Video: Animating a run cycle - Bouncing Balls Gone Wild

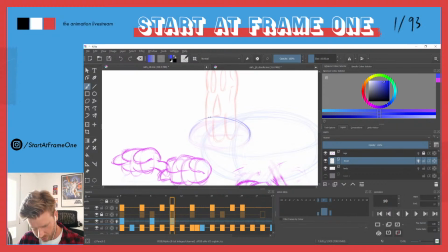(52:37)
And this is, I would keep it loose because now as I draw in more details, for example, here I see maybe this would make even more sense to not stretch it too much.
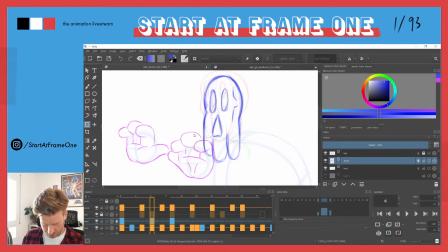(52:58)
Because if I feel the stretch, I want to keep the volume, although it transforms, I want to keep it consistent. So here it feels very small,
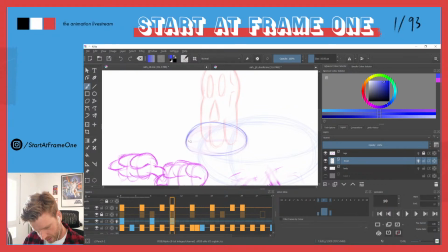(53:13)
the volume, so I'm already adding a little bit of volume here and make it a little bit bigger. So now we bring in our teeth.
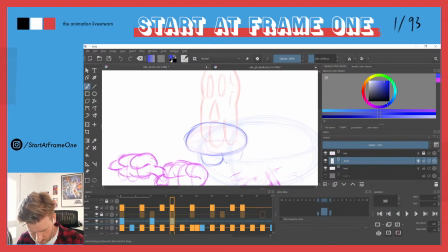Okay, somewhere here should be this chin, is cheekbone.
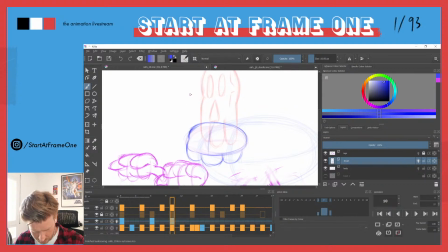(53:47)
Let's just bring a little bit of a guide layer. So now the nose as well is going to be squashed.
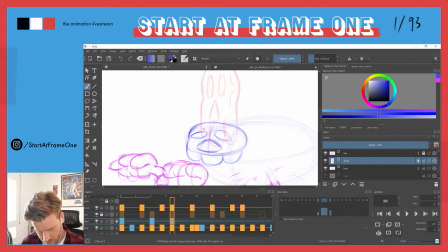(54:03)
The eyes as well. So here now this cheekbone sits quite well. Let's
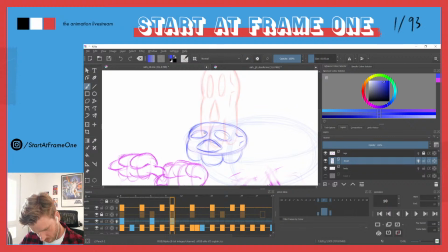(54:23)
keep the eyes more or less the same size. Teha, it's Wednesday indeed, and welcome to
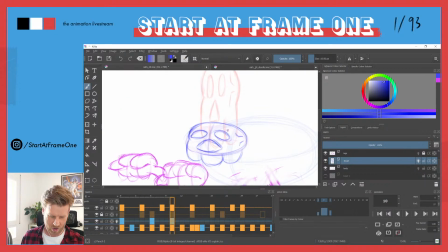(54:38)
the happy place where we don't care about anything, just animation. We leave our worries and sorrows at the door.
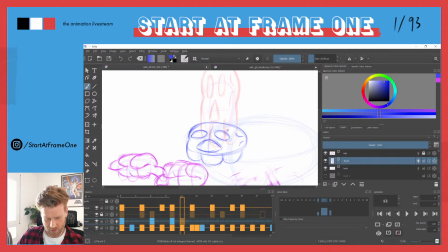(54:58)
Okay, here now we have a, I'm wondering because now here we have another stretch, a squeeze, no, stretch, squeeze, squash, whatever. Now this is a stretch.
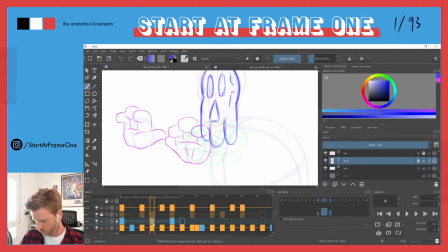(55:16)
So maybe we can reuse this one. Let's be a little bit lazy. Well, we're not lazy, we are just efficient, all right? So
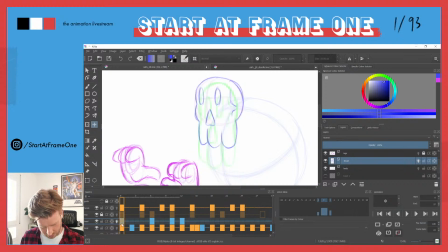(55:34)
and we get back to our initial head. So this one definitely is going to be copied. And
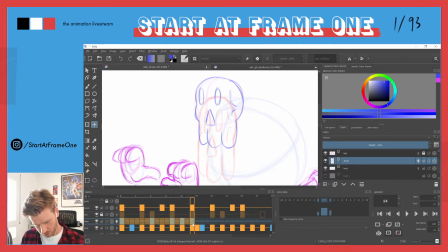(55:50)
now we have one loop circle, but the whole animation is going to be two loop circles. So I just copy, paste it. Here I don't.
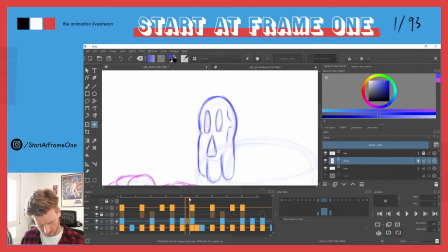Right.
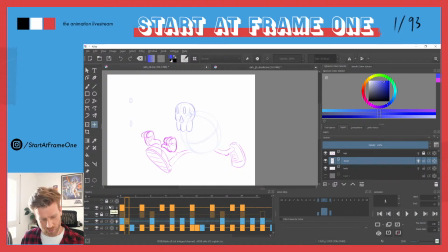(56:16)
So this is one of those magic moments, this exciting moments where you finished one element to animate and now finally hitting the play button.